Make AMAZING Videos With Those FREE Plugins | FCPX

Welcome. In this video, I'll be sharing with you one of the biggest secrets of the universe. My editing techniques.
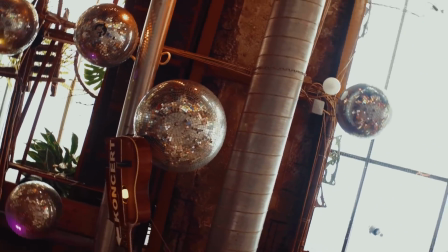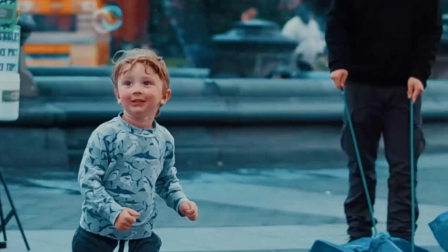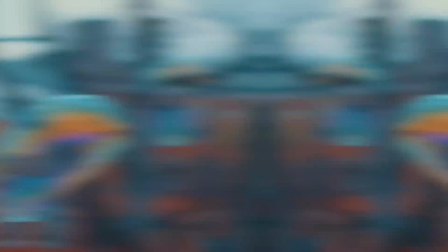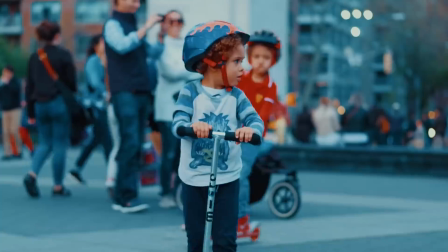Wow! So many people have bought the badass pack. I was like, oh, I thought that only the pros will appreciate this stuff, but apparently there's so many of you who wanted it and enjoyed it and appreciated it. This was a very pleasant surprise for me. By the way, if you don't know what I'm talking about, check out the suggestion right here, click on it, watch that video and come back to us. We'll wait for you. Okay, 1, 2, 3.
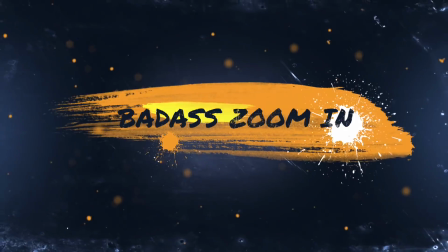A lot of you have been asking me to do a tutorial how to use those plugins, and I'm very glad you've asked.
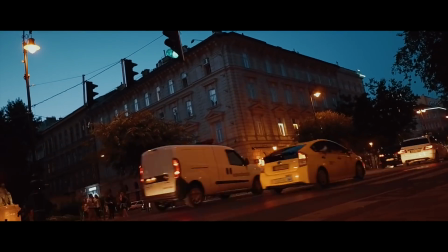(1:18)
How did I do the bus zoom in here? Let me recreate it with you now. Okay?
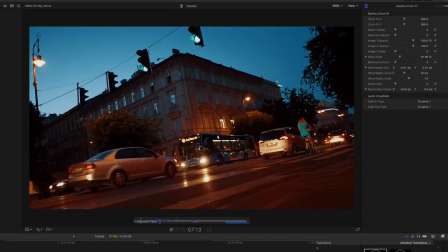(1:24)
So obviously it's ridiculous, it comes like this. And that doesn't serve us.
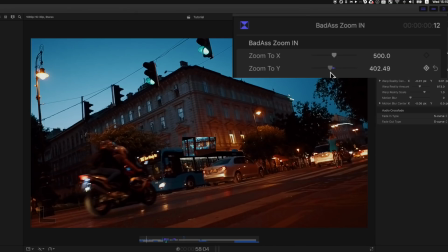(1:30)
So the first thing we need to do is to put it in the right place. So let's do that. I'm gonna put it where it's supposed to be, somewhere here. Yeah, that looks like it fits the spot.
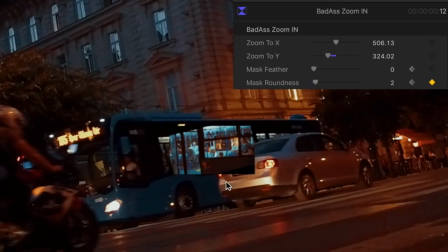(1:44)
Now, as you can see, it comes out of the borders. There's like the car coming here. So you can still feel like something is off here. I will make it a bit more round, and then I will increase the feather.
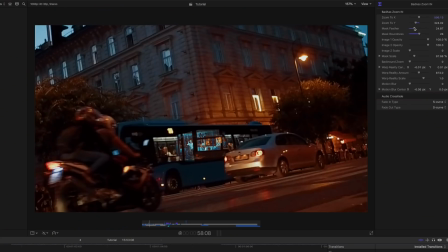(1:58)
See how it looks like. It's not bad, it's getting there. The fact that it appears like that out of nowhere, it's a bit strange. Some people will notice it, and the most important, if you can notice it, it's not a good sign. You kind of have to reach a point where you don't even notice how it happened. So make sure that the moment when it appears, it's not too obvious.
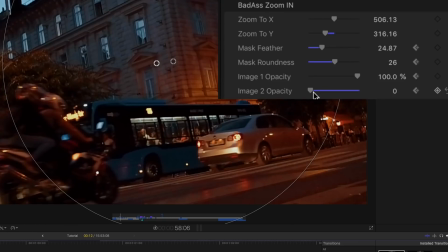(2:22)
I'm gonna decrease the opacity, and I'll go 1, 2, 3 keyframes, and I'll make the opacity maximum.
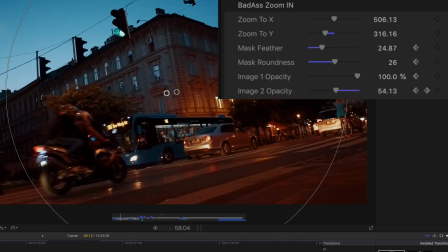(2:31)
So let's see how it looks like now.
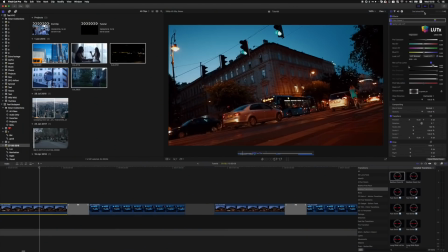(2:33)
Let me just remove the color correction because my computer is having a hard time playing and recording the image at the same time.
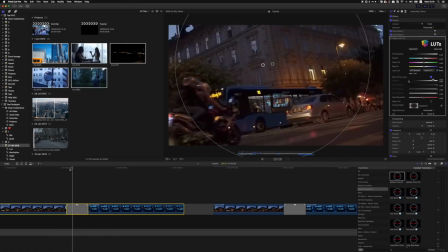(2:40)
So that's already a pretty good result, yeah? I can actually take it 2 frames back because the biker there is a bit obvious.
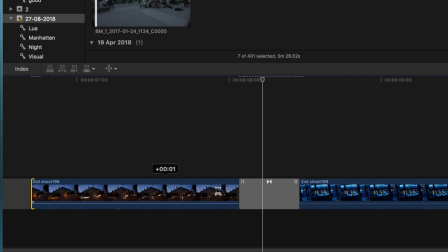(2:49)
So we want to take the bike a bit back. So when it zooms in, it is not there.
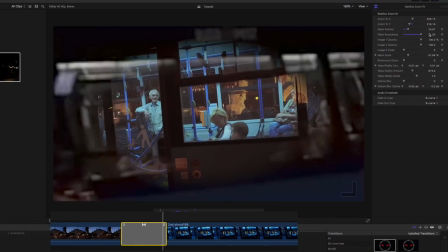(2:57)
The last frames, as you can see, it just jumps a bit. This moment, it just jumps like this. It's not a big deal, like when you just play it, it doesn't bother the eye so much,
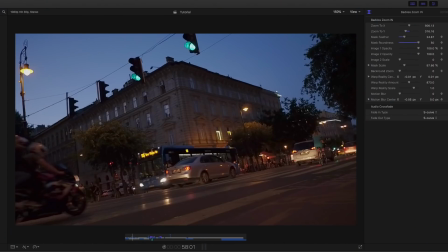(3:08)
but to make it smooth, what I do is I play with the background zoom.
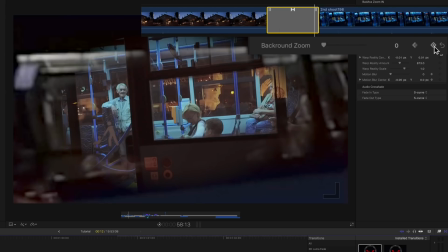(3:13)
So I will keyframe that somewhere in the middle and come right till the end and zoom in to the maximum.
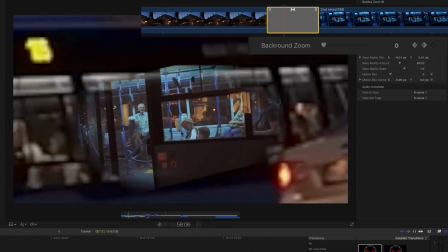(3:22)
And that will do this really, really soft fade into the background. It will really complete the job.
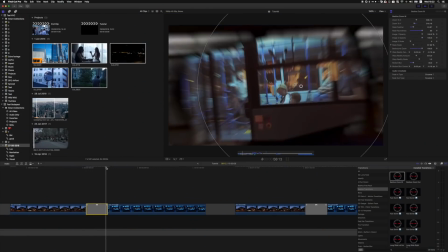(3:30)
I don't feel like there is a need for any extra motion blur or anything like that, but if you want to do that, it's easy.
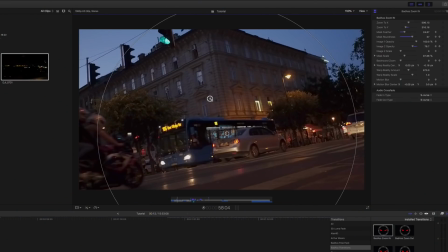(3:38)
You can just put this in the right spot, add motion blur. Let me put back the color correction.
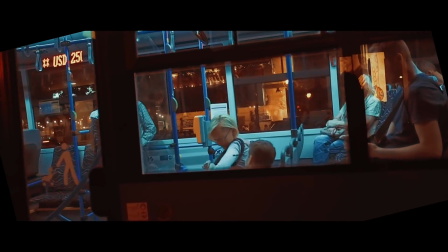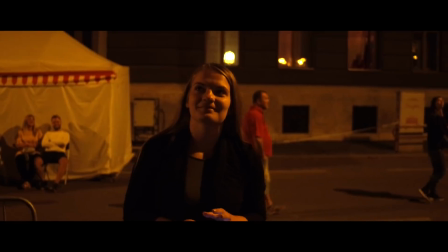It's stuff that you only see in movies. Before I created this effect, I used to do this manually each time. It would take me something like 15 minutes. Now that I have this effect, it takes me like 2 minutes, even less.